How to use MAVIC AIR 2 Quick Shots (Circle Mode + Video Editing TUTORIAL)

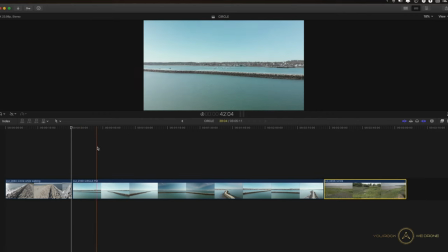(4:26)
So I've got another shot here, which is a huge circle. As you can see, the clip is almost 2 minutes long.
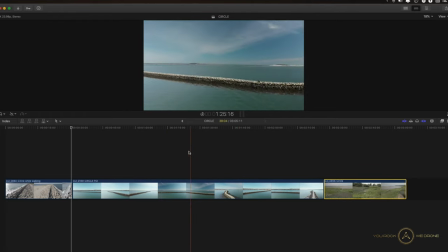(4:34)
And it's a bit of a cheat because it's not exactly a circle, it's a point of interest shot.
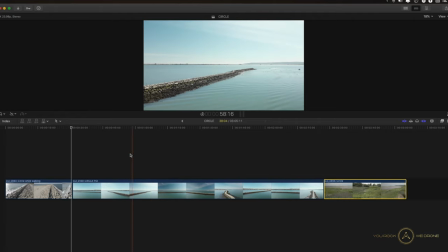(4:40)
But the point of video editing is that you need and want to be creative. So let's see how we can merge these two clips together.
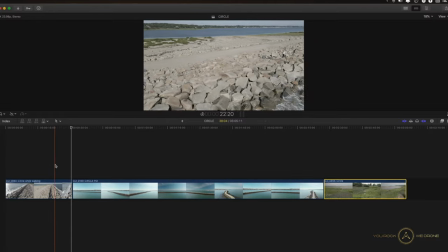(4:48)
You can see that they both have a point where the camera is over a pile of rocks.
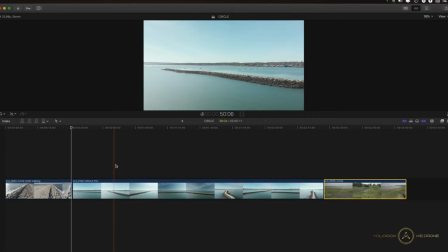(4:54)
So here and here.
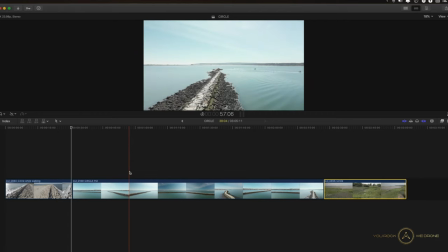(4:57)
So if we speed ramp from one spot to another, then we can smoothly merge those clips and effectively create our own transition.
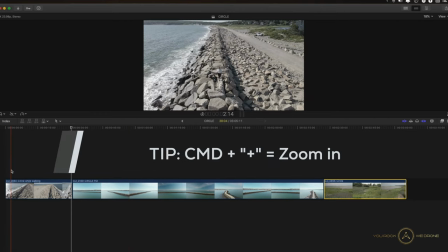(5:05)
So let's see how we can do that. So let's zoom in a little bit by pressing Command Plus on our keyboard.
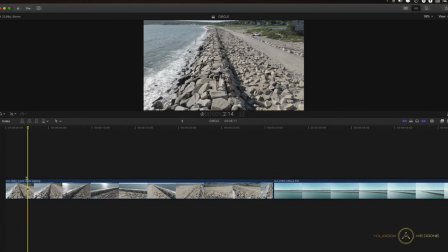(5:11)
And what I'd like to do with most of my quick shots is to just cut the first couple of seconds off, just because I like my clips to start when the camera is fully in motion.
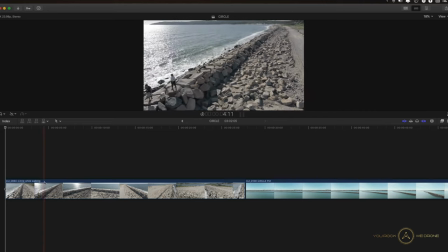(5:22)
So here we are walking on the rocks, which is quite nice, and then here we're getting out of frame.
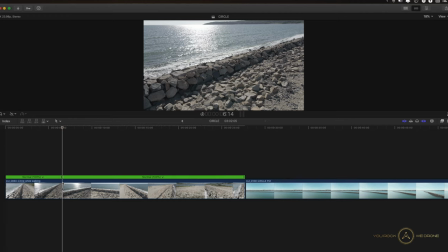(5:29)
So at this point we're pressing shift B on our keyboard, which brings up the blade speed tool. You can also go up here and press blade speed.
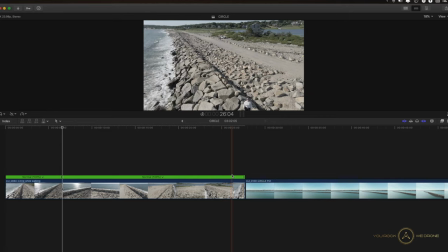(5:38)
We want to go all the way until the end here, maybe cut off the last couple of seconds and make this
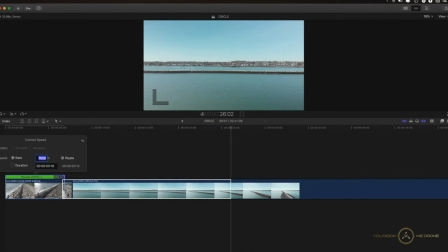(5:48)
really fast, maybe 7,000. We'll take a look how that looks like in a second.
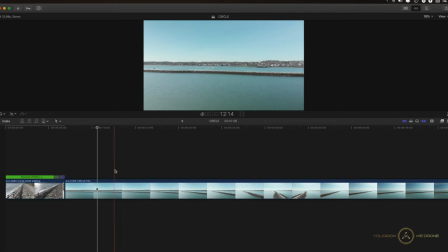(5:55)
And then the same with this clip, you can see here, and here we are over the rocks. So once again, we press shift B. This is a very long, maybe we'll cut off the first few seconds here as well.
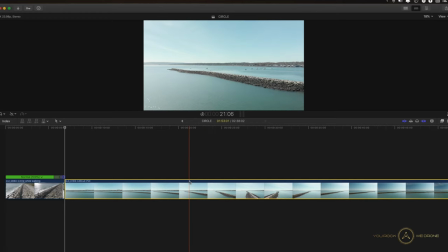(6:06)
And then now we've lost our speed control, so we just bring that back by pressing command R on our keyboard, and there it is again.
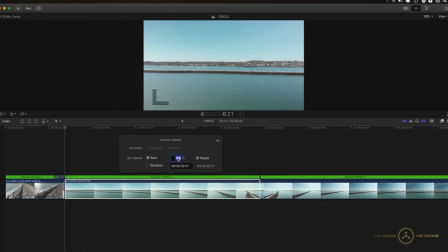(6:15)
And since this is longer, maybe you want to do 8,000. And now when you play this back,
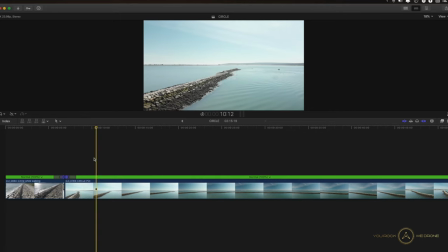(6:24)
something like that, and then we could let it play for a second or two or three, and then press shift B again, go all the way out there,
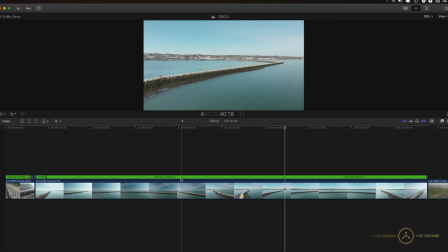(6:37)
press shift B one more time, speed this up
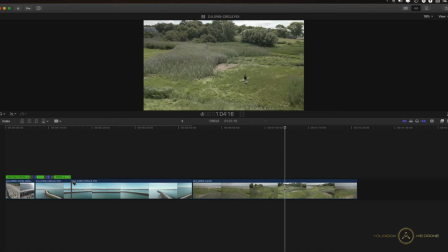(6:42)
whatever you like, 8,000, and then we're just gonna leave it as is, and we're gonna play this back.
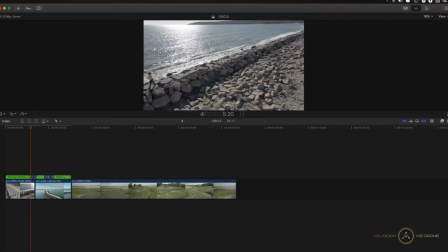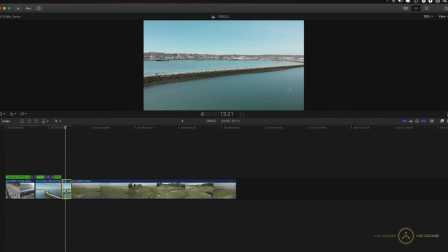(6:55)
Something like that, and that's a little bit too long, so we cut that off as well. Now let's take a look at this basic example here.
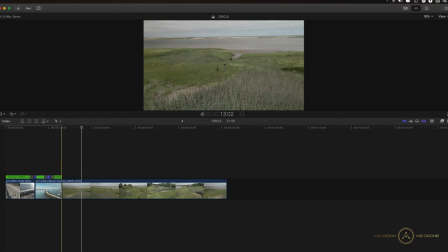(7:04)
So again, you can see why I like to cut off the first couple of seconds, because there's not much movement happening in the beginning. So here 17, that's when the drone is in motion, so we're gonna get rid of that first bit. I'm gonna play this back, 1, 2, 3, shift B, here we go around,
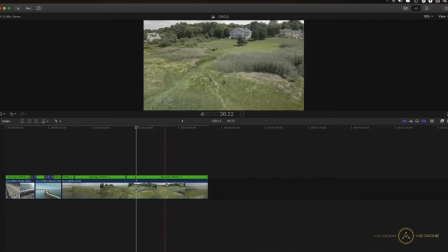(7:24)
shift B, 1, 2, shift B, and then all the way to the end, and shift B one more time.
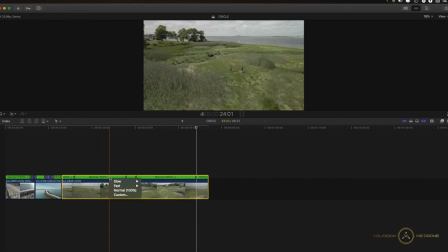(7:33)
So you can see we have two long sections. Maybe you want to speed them both up to
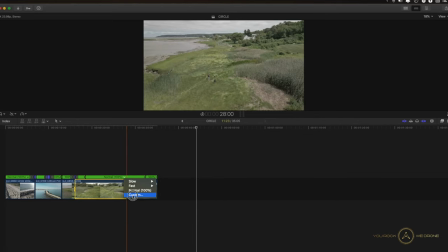(7:40)
5,000 and 5,000 as well, so it's consistent.
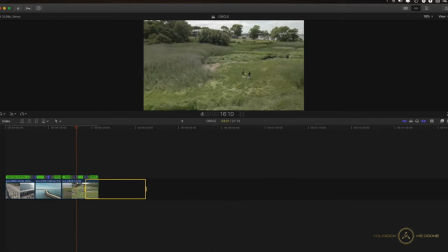(7:45)
And if we play this back, you can see it's circling around us, speeding up, circling around us. And then you can zoom into your episode if you're doing YouTube episodes like I do.
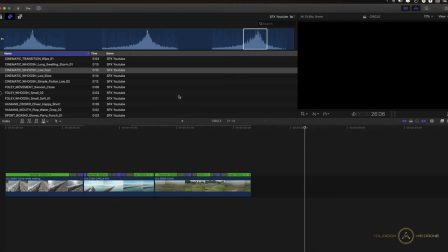(7:59)
Okay, and to make the whole thing a little bit more interesting, we want to add some sound, some swoosh effects to make it a little bit more cinematic.
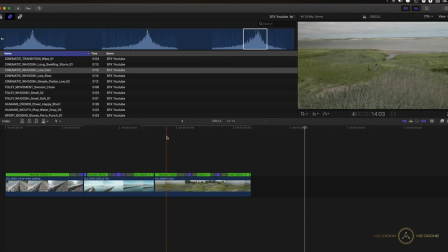(8:06)
So the first thing you want to do is press shift Z on your keyboard to be able to see your whole timeline.
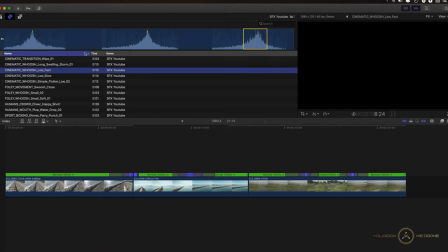(8:12)
I have some sound effects downloaded off the internet. You can find them all over the place. So this one here is rather short, so I'm going to find a nice and short one.
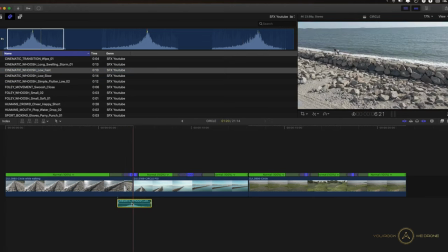(8:23)
Maybe something like this, put it over there, have the swoosh happening right where most of the motion is happening.
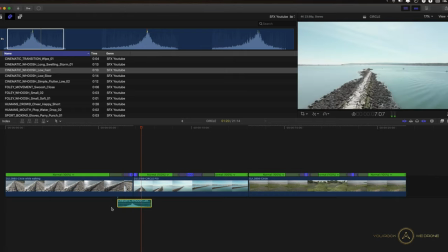(8:31)
If I play this back, nice, that sounds beautiful.